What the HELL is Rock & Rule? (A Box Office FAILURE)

And the one scene that is the most unforgivable to me, and I'm not sure if this was MGM or Nirvana or who was responsible, but that one stooge, the one who has a kind heart,
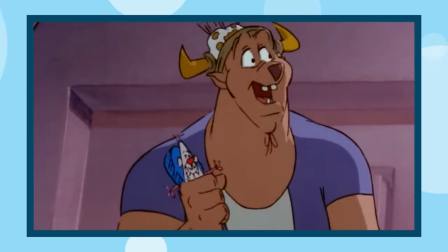1739s
he wants to be good. And at the end of the film,
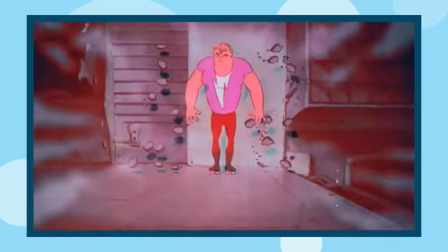1742s
he sacrifices his life to save Angel and Omar from the demon that was being controlled by Mock.
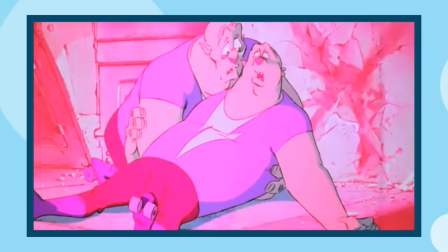1750s
So the brother dies. It's a really heartfelt scene.
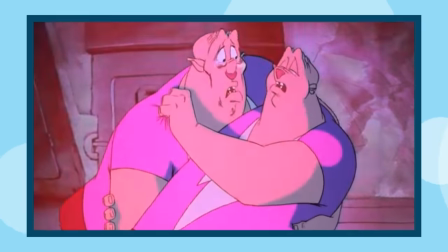1753s
I feel more for this guy dying than for any of the main characters, because he took a stand and died, and his brother snaps.
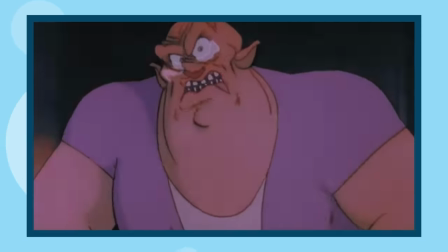1762s
His brother's like, you killed my brother, and he kills Mock in retaliation. That was good. And at the end of the movie, and again, I don't know what cut this was from, they have the guy coming back to life. Why would you do that? Why would you steal away the significance of his death and how it brought about Mock's demise? Bad edit. Why would you even add that in? Stupid. So again, this movie has editing issues on a pretty massive scale.
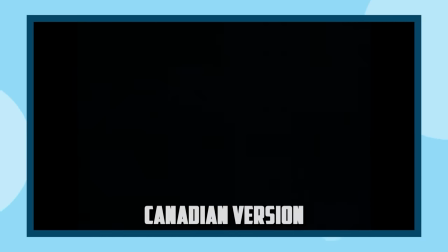1794s Freeze! You! Where'd he go? I think I know. Let's go.
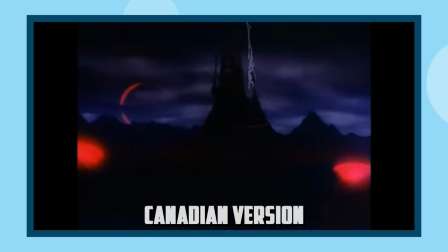1802s Hey! Slime! Everybody, freeze.
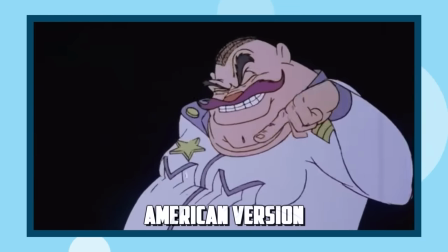1808s That means you.
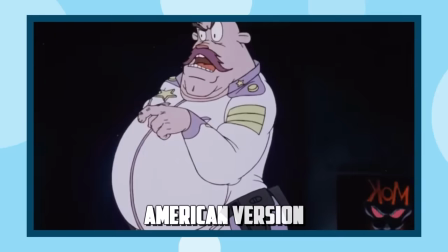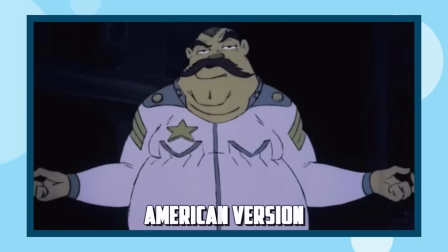1816s Hey! Slime!
And finally, there's the animation.
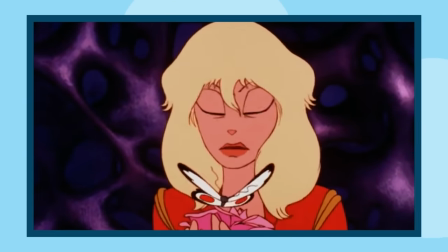1822s
The animation is the best part of the movie, hands down. It's fluid.
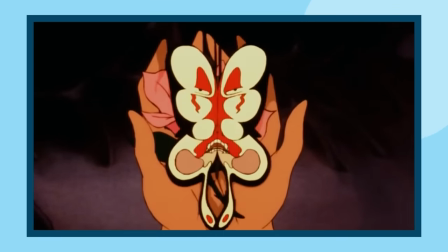1827s
It is high quality. It's bizarre. It's so weird.
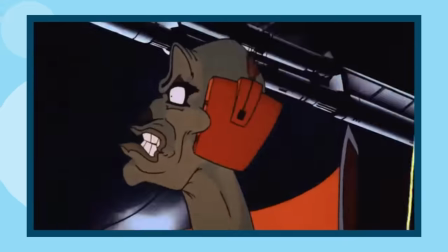1831s
There are some really interesting faces and facial movements and body movements.
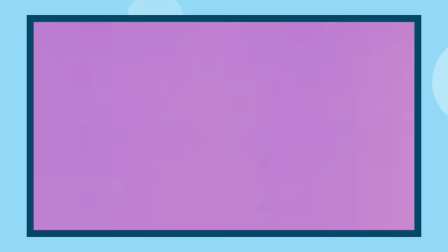1837s
It's peculiar. It's bizarre. It's strange. And it's so much fun to watch.
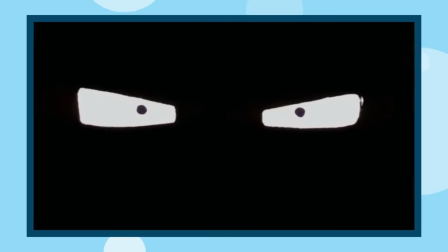1842s
It is unlike anything else I've seen, especially with Mock's lips.
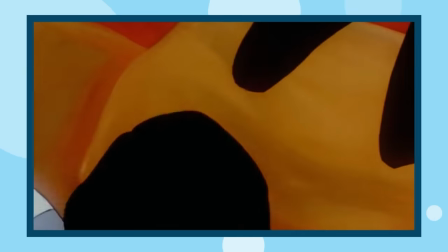1847s
Just look at those things go. Look at his face.
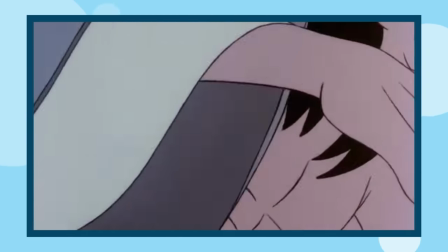1851s
There's so much skin with his cheeks and his lips and his just everything about his facial movement, and it's mesmerizing.
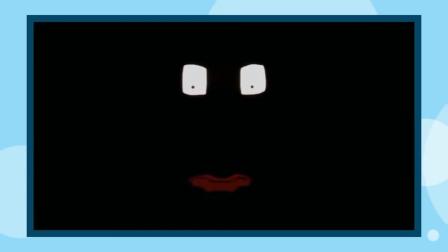1859s
I can't draw my eyes away from it.
My name is Mark Spartan.
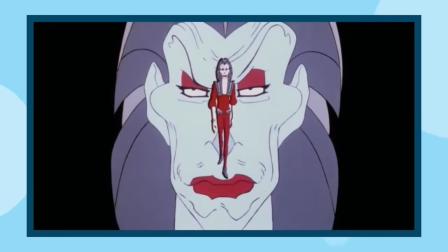1865s I know you love the thing you got.
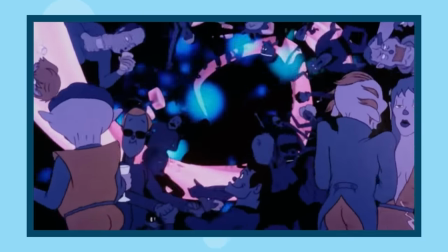1867s
You can tell that these animators, the ones who worked on the film, went hard trying to make the best thing they could.
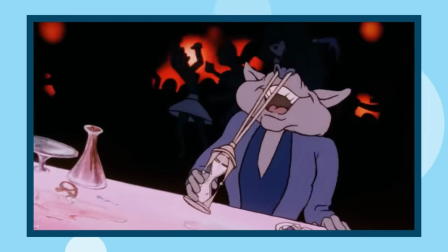1874s
They wanted to make stuff that was fluid, animation that's bizarre, and even a bit uncanny, but it works with this film.
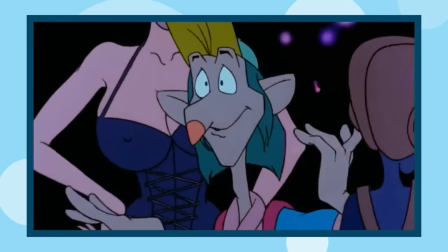1883s
Hell, there's even some old school computer graphics in this film. Like, really basic stuff, but hey, it works.
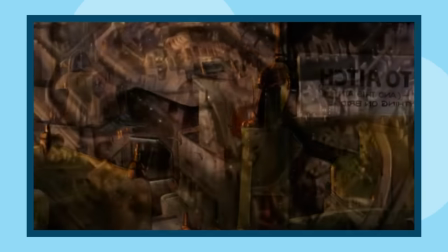1890s
And there's also the grittiness of the film that works with the post-apocalyptic setting that this film is taking place in.
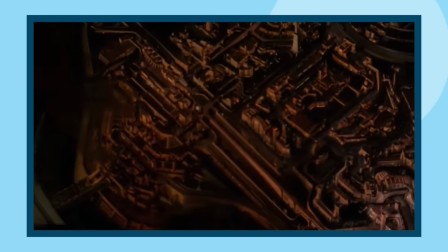1896s
How the backgrounds are gritty and use darker colors,
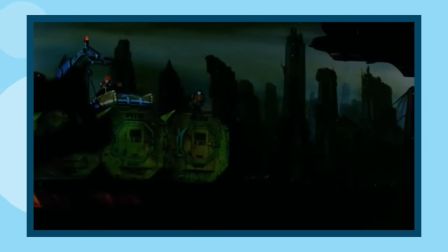1901s
looks a bit like a wasteland in some ways, and the cities look overly urban designed with technology.
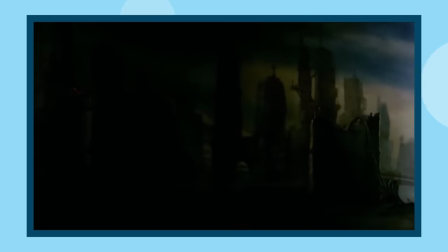1907s
It's a bit of a dystopian future. I like that stuff. It works.
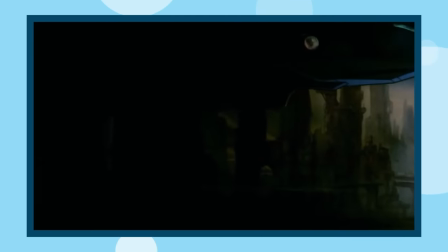1911s
Again, I have issues with the settings, but when I see some of the set designs, I'm like, okay, right now with the city,
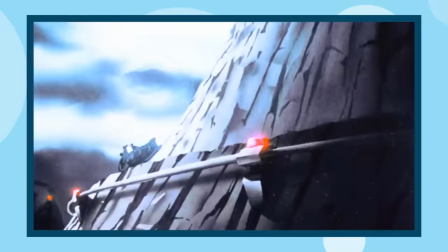1919s
with New York, with these different vehicles and different ships and designs,
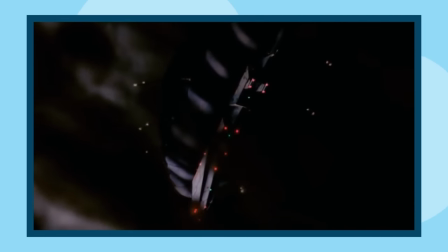1926s
it works. I just wish you would have explored the world a bit more.
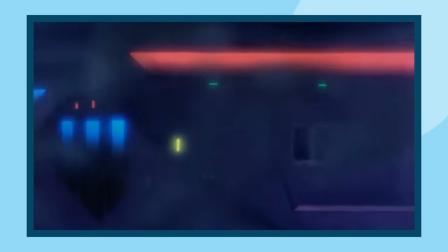1931s
But when it comes to this movie and its animation, I can very much so understand why it's a cult classic.
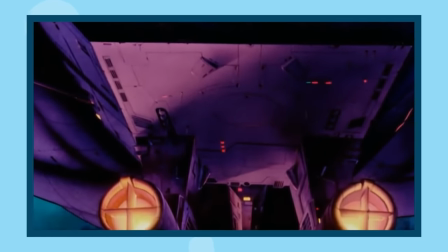1938s
It is supremely unique, and I would recommend it to any person who's a fan of animation.
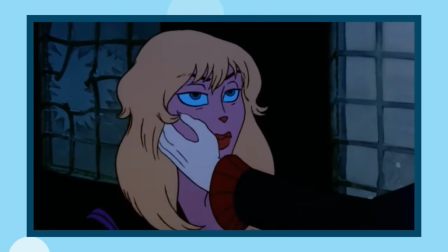1943s My dear... what's her face? Thank you for your help. It's a pleasure working with you, Mock.
So, how would I improve the film? It's got issues. I'll say that. It definitely has its issues. Omar's character, Angel's character, they're boring.
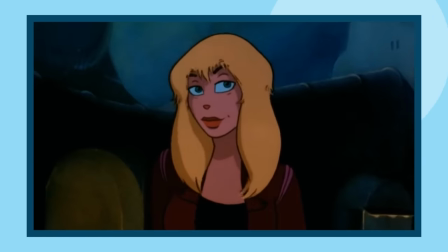1965s
They aren't fun to watch. They aren't satisfying with their character growth and their character arcs.